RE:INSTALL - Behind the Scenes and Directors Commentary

And in order to do that, I went online and found some stock photography of people that were kind of looked like they were just like walking by the camera or doing something nonchalant,
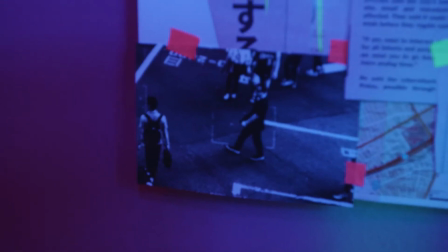not staged. And I took those and sized them down to a photograph size and added like a little bit of an overlay, and took that to the Kinkos, the FedEx Kinkos, and got that printed as actual photographs,
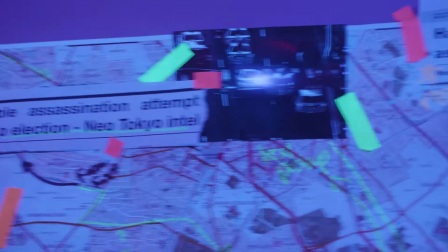and I taped those to the wall along with the newspaper clippings and the map, and to give the kind of like that set design, that production design of this character's research that had happened all the way up to this point. And I think it adds a lot to the film because you can absorb these different
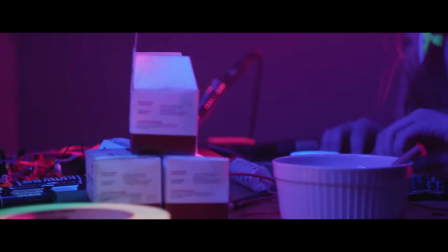cues from the stuff on the wall without having somebody explain it directly to you, which which I think turned out really great. I also made props as electronics that were scattered across the tabletop,
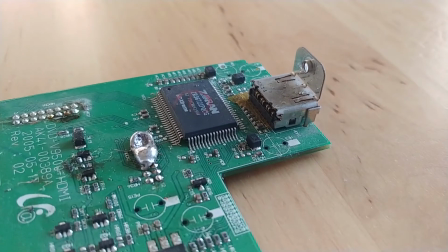and these were supposed to be electronics that, you know, this character had scavenged for. We actually went to the Goodwill and just bought like a bunch of cheap electronics. I think one of them was like a clock radio.
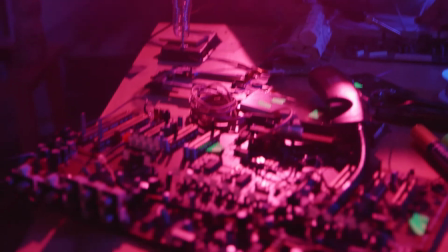One of them was like an old DVD player. It's a great place to go and find props at.
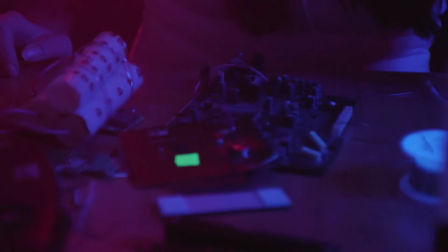Check out your local Goodwill. You can find lots of really cool stuff. There's also the little boxes of plastic explosives that are sitting on top of the table, which is kind of like a major plot point.
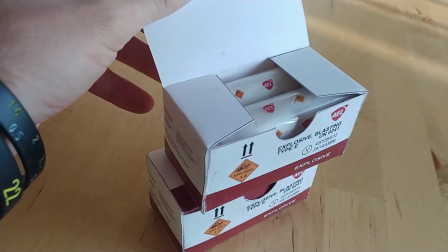Those boxes, I just designed those in Illustrator and just exported the file, sent it to the print shop, and I also did a bunch of research on what actual plastic explosives boxes look like and what they say on them.
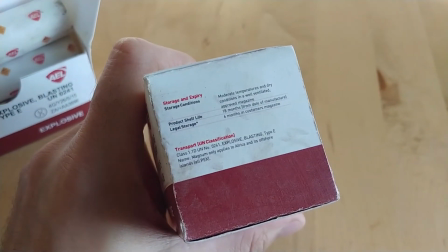So all the information that's listed on that box, it says like blasting explosive or whatever, that's actually on real plastic explosives. And also too, that logo, that AEL logo, that's a brand that makes this kind of stuff.
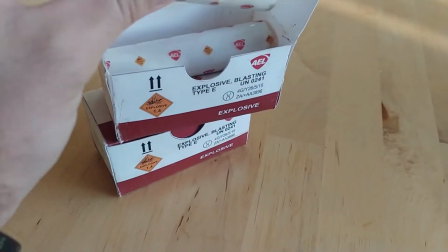So I tried to keep it as accurate as possible for added realism. And then of course you have the soldering iron, which is something I just bought on Amazon.
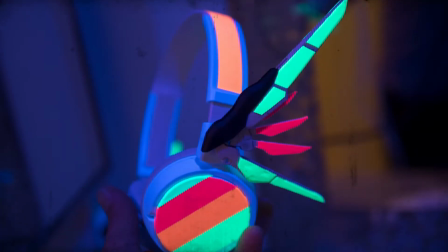I also made prop headphones for Liz to wear, for her character to kind of like have a very highly stylized and unique set of headphones. I constructed those out of just a pair of white headphones and some fluorescent masking tape and a Gundam model.
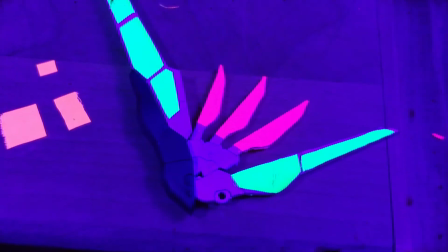It's like strangely futuristic and it's bright and fluorescent,
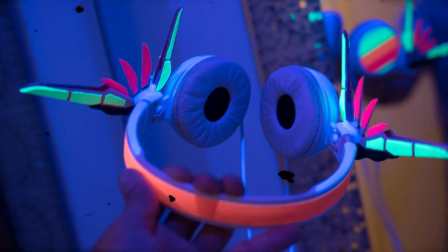but at the same time it's kind of like it feels homemade, and I wanted that to be part of, you know, her style.
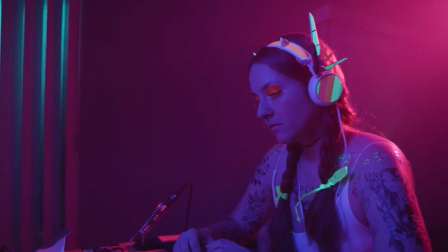Was that something that she was creative and that she, you know, put her own creativity into her work. And then so that laser rifle gun that's like in 2 shots at the very beginning, that's just a Nerf gun.
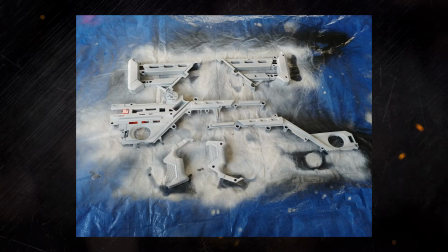And I took it apart and then just repainted the various parts,
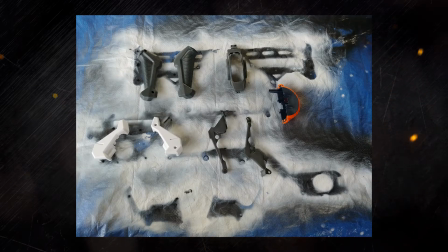and then I put it back together and I went over the whole thing and weathered it.
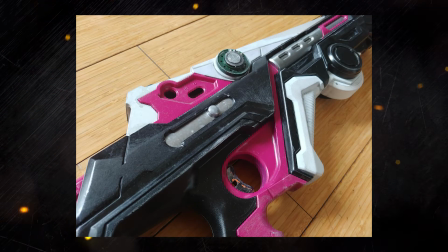It was a lot of effort for 2 shots, but I think it really adds character to that moment. I put so many props together for this film. It was so much fun. I love doing it, and there's no one bigger way that you can, you know, add life to your film than to like add great props that reflect the world that they're in. As for the character that Liz plays, I wanted the styling for that character to be very specific, very bold, very neon,
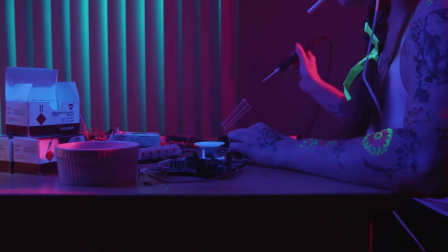and, you know, very punk and very, you know, edgy, but also very feminine at the same time.
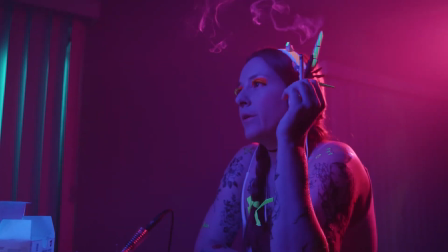I had this idea, I had this vision for having a female character that was just very intelligent and, you know, was super creative and could be very resourceful by scavenging electronic parts and then manipulating like a modern,
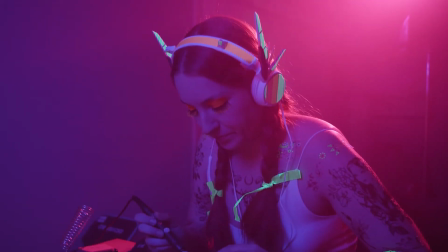you know, drone in order to get what she needs from it, and but do it like in a cool, creative way.